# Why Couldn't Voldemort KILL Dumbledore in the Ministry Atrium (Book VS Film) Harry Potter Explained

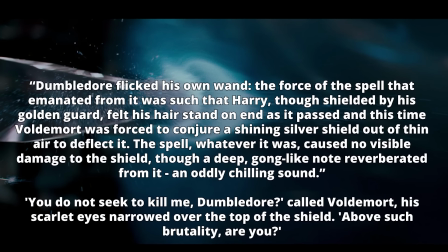4:11 You do not seek to kill me, Dumbledore, called Voldemort, his scarlet eyes narrowed over the top of the shield.
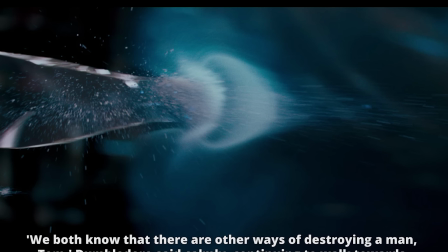4:19 Above such brutality, are you? We both know that there are other ways of destroying a man, Tom, Dumbledore said calmly,
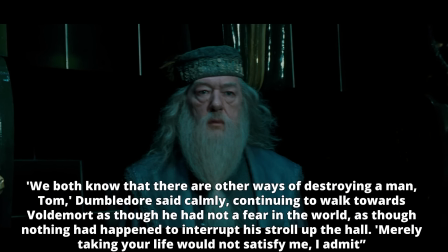4:27 continuing to walk towards Voldemort. as though he had not a fear in the world, as though nothing had happened to interrupt his stroll up the hall.
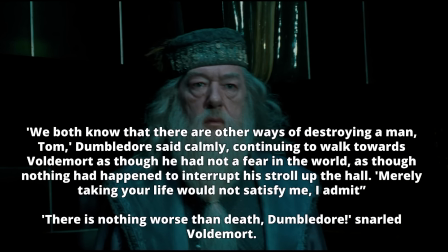4:36 Merely taking your life would not satisfy me, I admit. There is nothing worse than death, Dumbledore," snarled Voldemort.
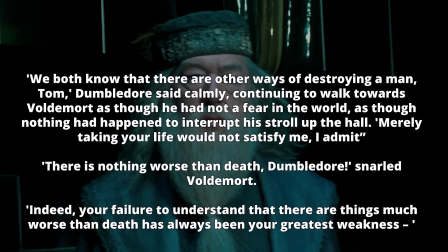4:44 Indeed, your failure to understand that there are things much worse than death has always been your greatest weakness.
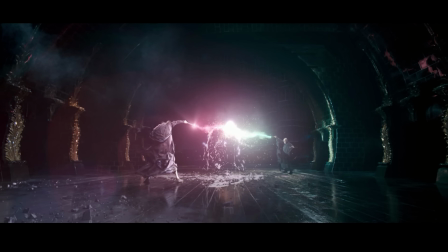4:52 In the film, however, Dumbledore and Voldemort instantly enter into a magical power struggle.
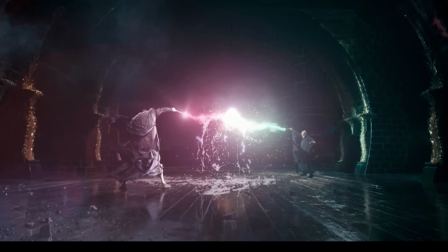4:58 With one flick of their wands, Dumbledore's red jet of light met Voldemort's green jet in mid-air,
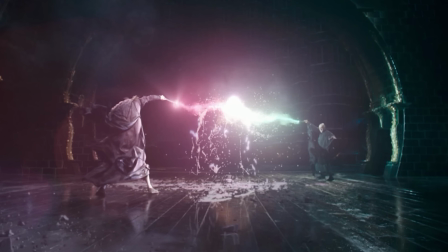5:04 and the two held their ground as sparks flew and the room began to fall to pieces,
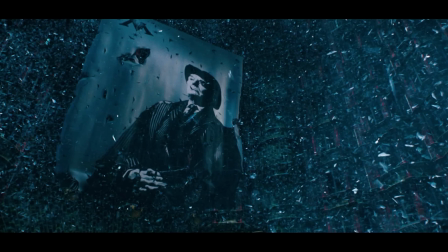5:11 unable to contain the sheer magical power being produced. The pair appear to be completely evenly matched.
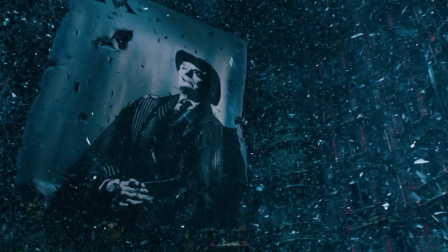5:18 There isn't much talking, like in the book, and I think that this is a particularly important piece that they left out,
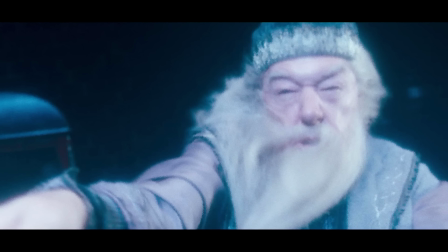5:24 as I think that their discussion reveals to us just how powerful Dumbledore truly is.
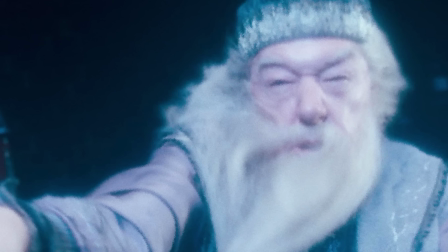5:31 Throughout their duel, the books continually describe Dumbledore's nonchalant attitude toward everything going on.
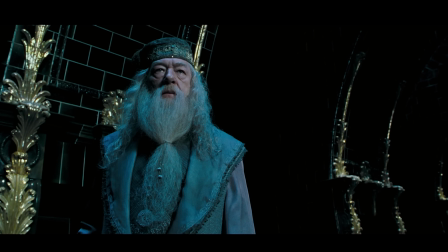5:38 Here he is, faced head to head with one of the darkest and most powerful wizards of all time, but he's so calm.
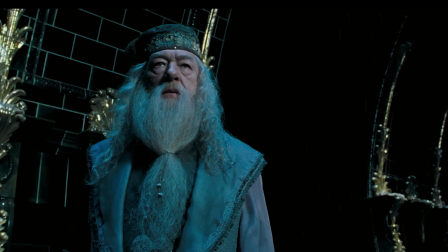5:46 There are a few lines from the above passage that suggests to me that Dumbledore is not even remotely worried about losing.
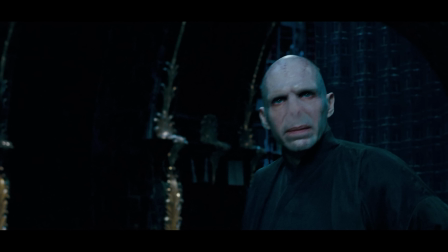5:54 When he walks toward Voldemort, it's constantly reinforced that he's calm and that he had not a fear in the world. Dumbledore's demeanor toward Voldemort during their duel was even described as though they were discussing the matter over drinks.
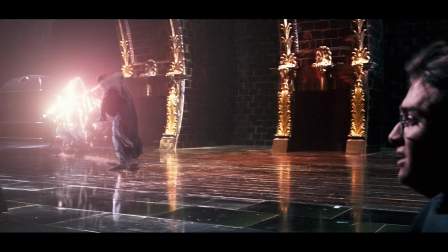6:11 I think that one of the reasons that the films left this out was because one-sided battles aren't fun.
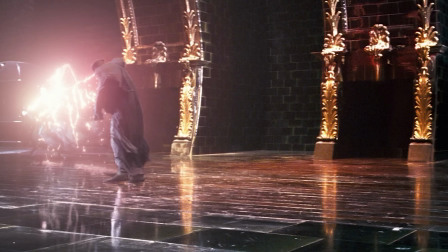6:17 Dumbledore, at least as far as the books are concerned, is by far the most powerful wizard of all time.
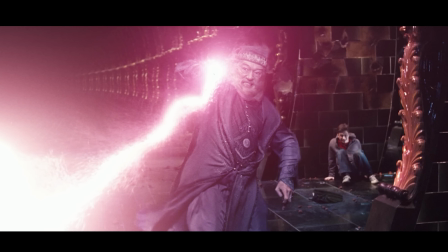6:23 Not only was he magically talented, but he also possessed the Elder Wand during their duel.
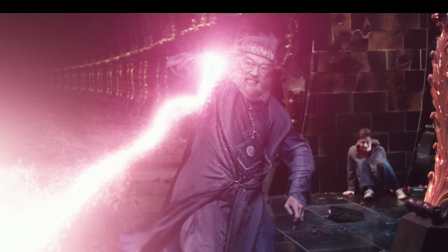6:30 If we are to go by strictly the books, Voldemort was completely outmatched.
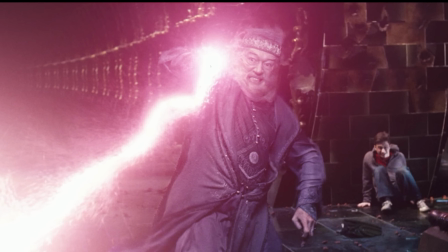6:35 However, this wouldn't have been as visually interesting on screen,
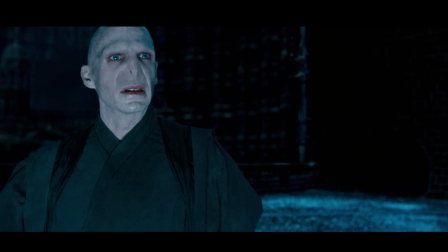6:39 and showing Voldemort in such a vulnerable state really takes away from his character.
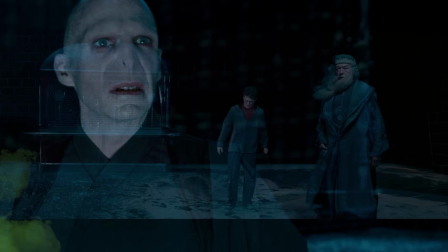6:44 He's supposed to be this dark presence, the Dark Lord, a fear-inspiring figure that no one is safe from.
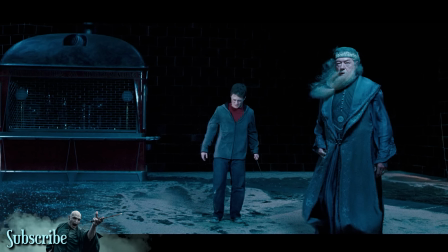6:52 But that doesn't work when one of the main characters on the protagonist's side walks toward him like he's having a picnic.
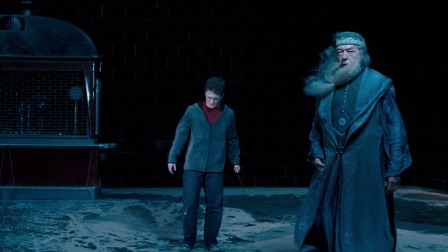7:00 So, in that respect, I sort of understand why they omitted that portion of the text from this scene.
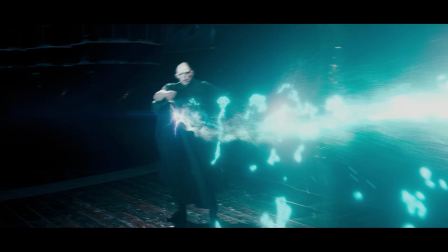7:07 However, I'm not sure that they should have eliminated the dialogue completely, which they did.
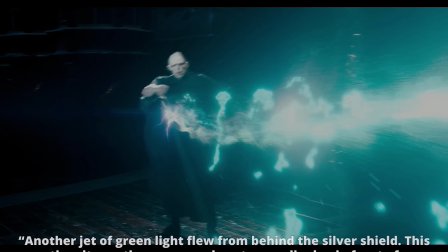7:13 Back to the book. Another jet of green light flew from behind the silver shield.
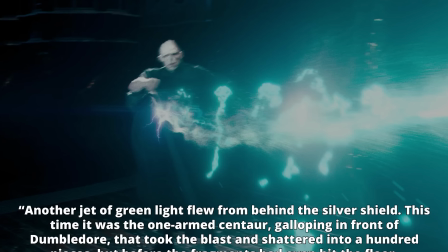7:18 This time it was the one-armed centaur, galloping in front of Dumbledore, that took the blast and shattered into a hundred pieces.
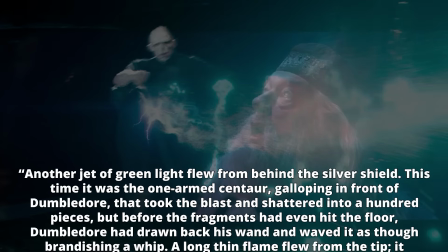7:26 But before the fragment had even hit the floor, Dumbledore had drawn back his wand and waved it as though brandishing a whip.
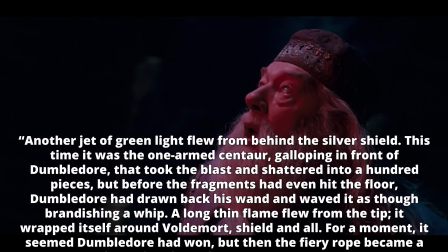7:34 A long, thin flame flew from the tip. It wrapped itself around Voldemort, shield and all.
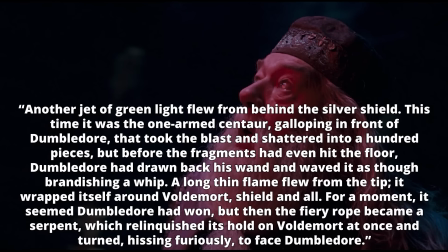7:41 For a moment, it seemed Dumbledore had won, but then the fiery rope became a serpent,
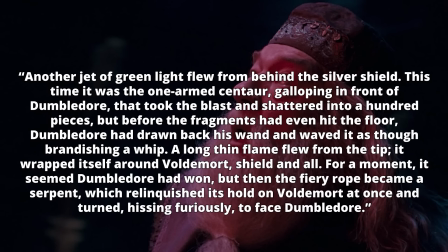7:47 which relinquished its hold on Voldemort at once and turned, hissing furiously, to face Dumbledore.
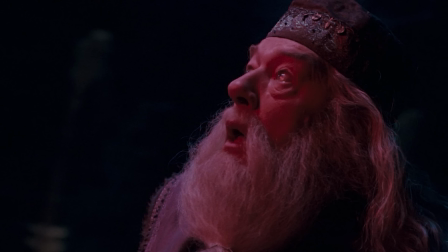7:55 Once again, this massively differs from what we saw in the film.
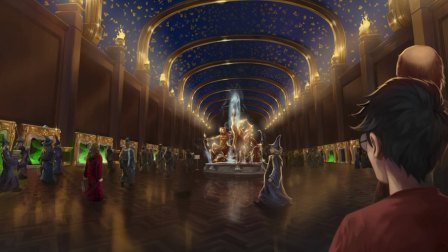7:58 First of all, there were no statues being manipulated in the film version of their duel, not in any way, shape, or form.
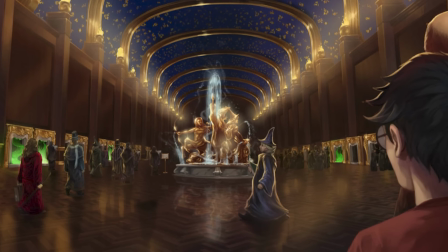8:06 Next, Dumbledore never seems to use any sort of fiery whip-like spell on Voldemort.